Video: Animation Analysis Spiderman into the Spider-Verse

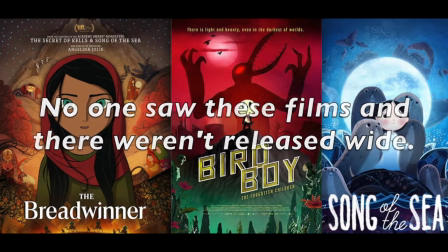[0:07]
2D theatrical animation is dead in Hollywood and probably always will be at this point, so all we got is CGI.
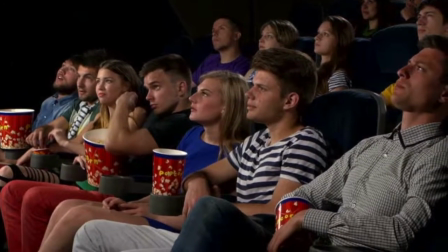[0:14]
What makes this even sadder is we've gone an entire generation now where kids haven't even seen 2D animation in the theaters,
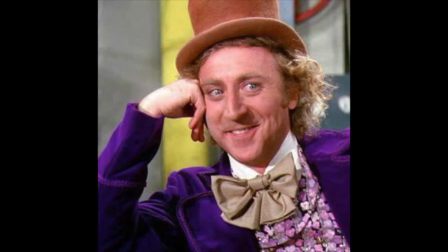[0:22]
and when they do see it now, odds are they're gonna be like, "Aww, how quaint."
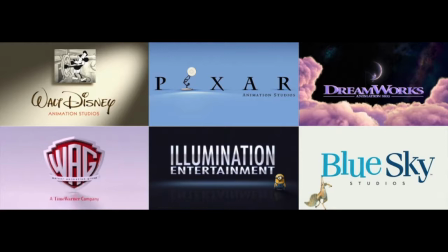[0:28]
So it looks like we're stuck with CGI. But if that's the case, why hasn't any of the studios pushed this form of animation to its max?
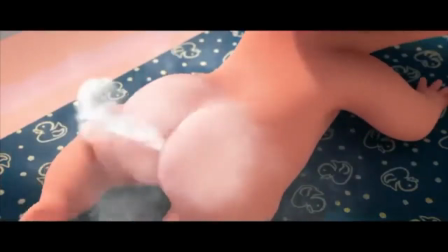[0:36]
Yes, each year CGI animation looks cleaner, colorful, and brighter, but that's nothing new.
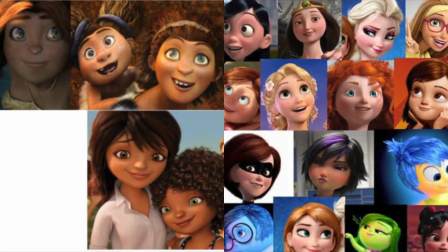[0:42]
What I mean is, why is there always a sameness to it? Don't believe me?
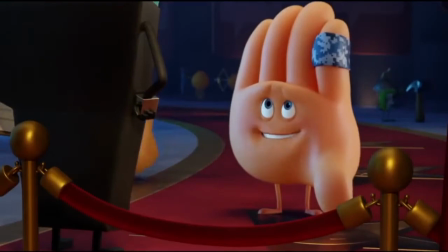[0:47]
Think about this.
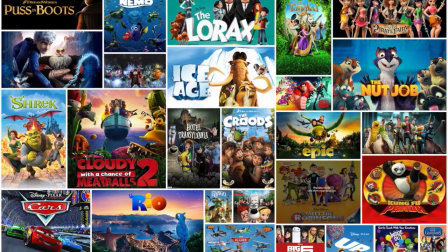[0:48]
If you didn't know what studio made what film the last 8 years, could you differentiate between them with just their art styles?
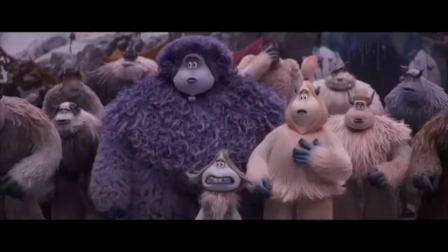[0:57]
A recent example would be with Smallfoot. It looks like something that Sony Animation would put out, even though it's a Warner Animation Group film.
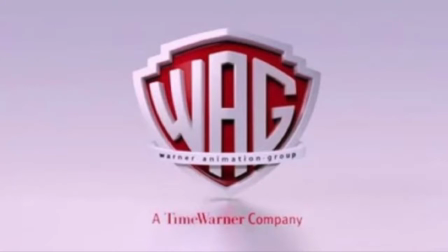[1:06]
Here's the kicker though. During the end credits, I saw that Sony Animation did also work on that film.
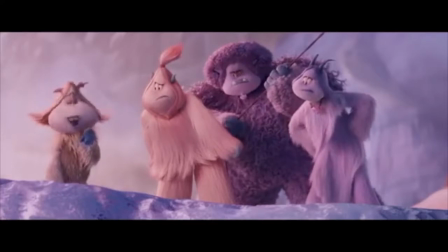[1:12]
A ton of the character designs and animation look the same. It's even worse with the human characters.
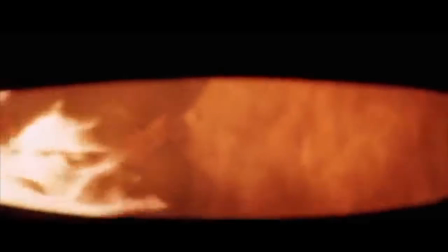[1:17]
Most look like they were created by the same person. Is that too much of a blanket statement? Maybe a little.
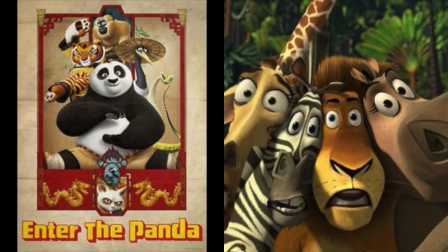[1:22]
DreamWorks Animation shows more of a distinctive style when it comes to the designs and animation of their animal characters.
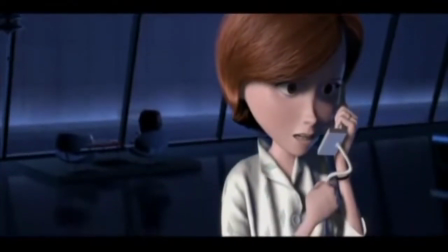[1:31]
Also, another problem with the CGI animation style is that it dates faster than 2D or stop motion.
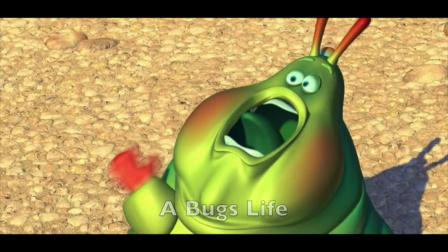[1:37]
What was once bright, smooth, detailed, and colorful becomes wooden and plastic looking.
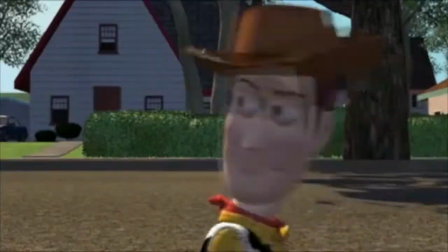[1:43]
Now, sometimes this can work to a film's favor, like with the Toy Story movies, except when it comes to the humans and surroundings.
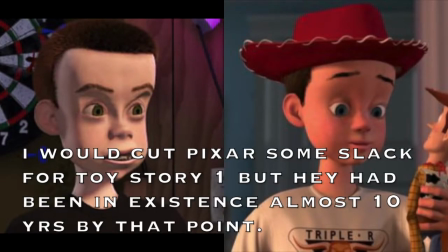[1:51]
Okay, it only works with the toys. But the only other film that mostly skates by on this is Finding Nemo.
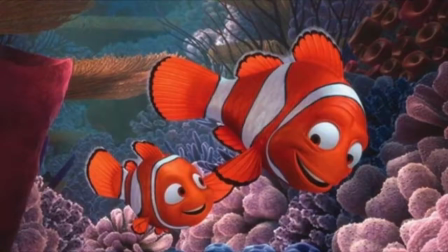[1:59]
And that's only because most of the film is underwater and dark. CGI always looks better in dark surroundings.
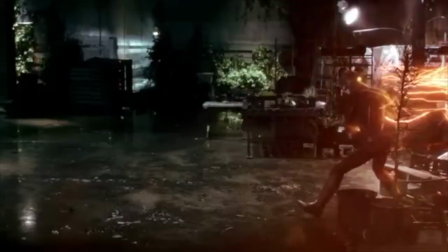[2:05]
An example would be CW's The Flash.
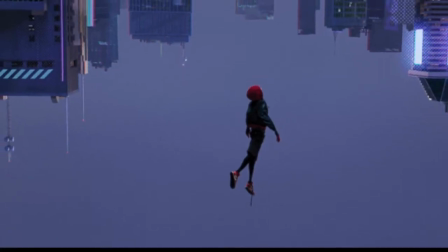[2:08]
Things, however, may be changing after seeing the trailers to Sony Animation's Spiderman Into the Spiderverse.
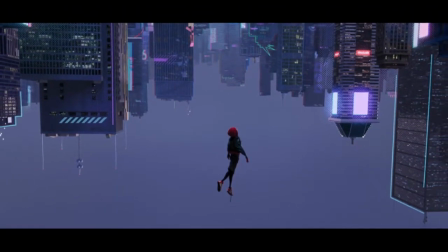[2:15]
The feel and energy are totally different. The first thing I noticed is the movement of the characters.
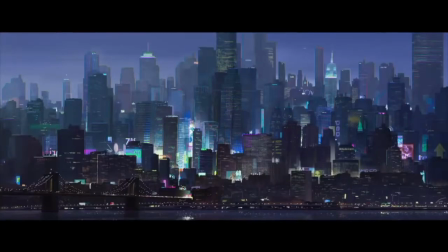[2:20]
There's a jittery feel to it. It seems what they did was remove a frame here and there.
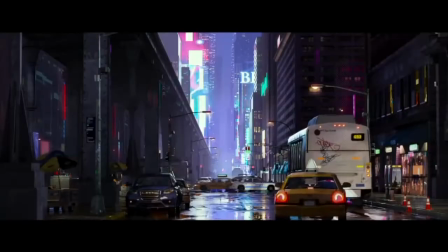[2:26]
Because of this, there's a stop motion feel to the animation. This actually reminds me of the Peanuts movie.
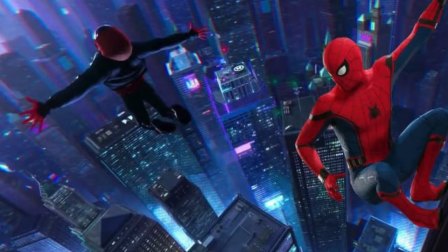[2:32]
Now, I could be mistaken, but it appears there also could be some 2D shading put over the 3D models at times.
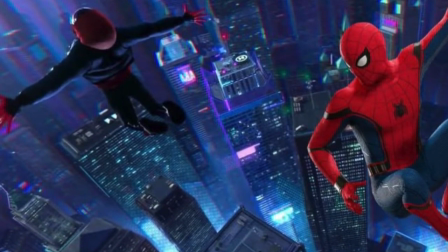[2:40]
The most obvious examples would be in the second trailer,
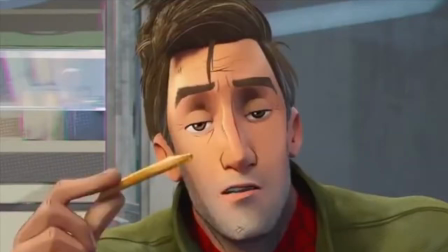[2:44]
when Miles leaps off the building and when Miles and Peter are seeing the cafe at the 1 minute 4 second part of the trailer. The creases on his forehead and on and around his nose.
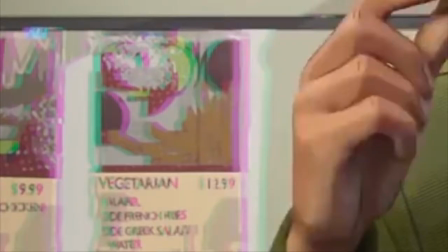[2:56]
Also looking in the background of this scene, it looks like the menus are made in 2D digital.
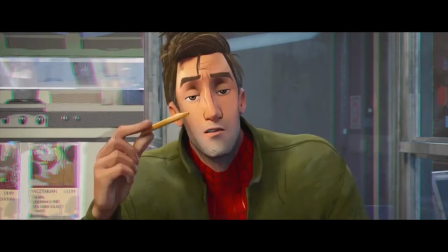[3:03]
I'm probably wrong about that, and it's just a different style of texture mapping than what other CG films do. It would be interesting to see that happen though.
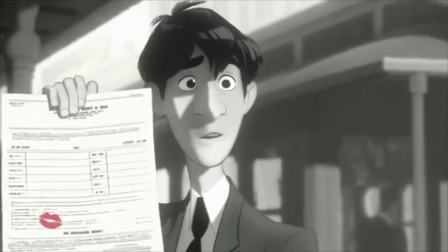[3:14]
The only time I've seen it done was during the Pixar short Paperman and with the Japanese animated series Knights of Sidonia.
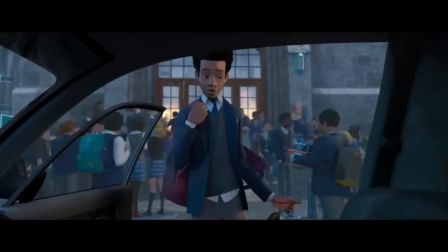[3:22]
I find the character models intriguing as well because in many CGI family films, they just go for a rounder, softer look.
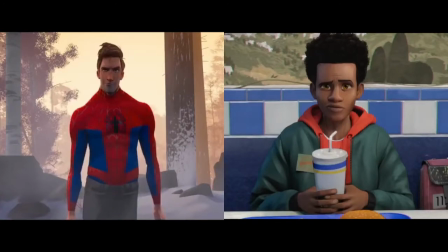[3:31]
There seems to be 2D aspects added into the 3D designs of the characters. I see more sharp angles mixed in with some roundness in the designs of the characters.
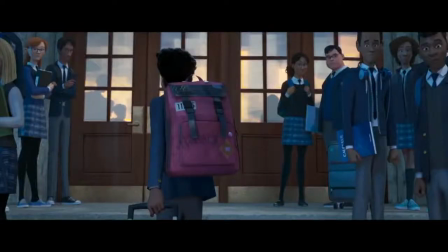[3:41]
This does two things. One, it makes them more realistic looking than a normal CGI design would.
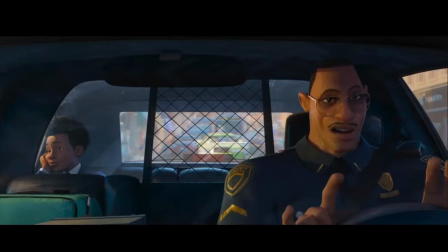[3:49]
Two, they look more like comic book characters, unlike in, say,
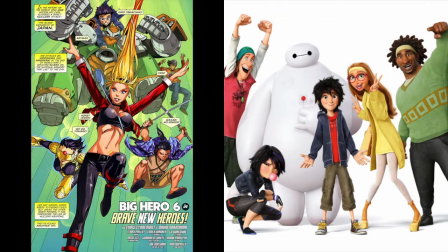[3:53]
Big Hero 6, which was inspired by a comic book.
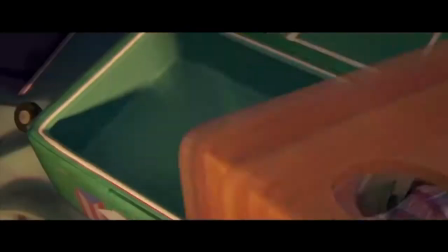[3:58]
The animators took some of the best visual aspects of the comic book
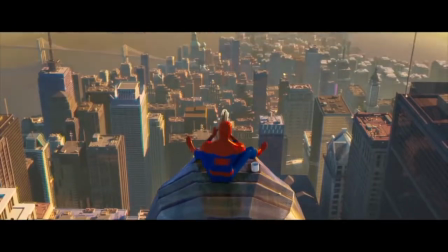[4:03]
medium and was able to merge it with some of the best aspects of the CG art style.
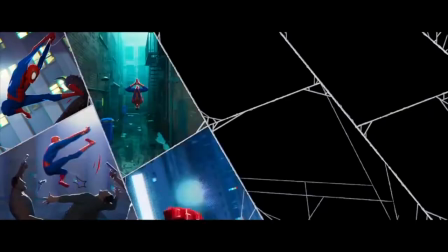[4:08]
The film so far looks like a comic book fully realized for the screen.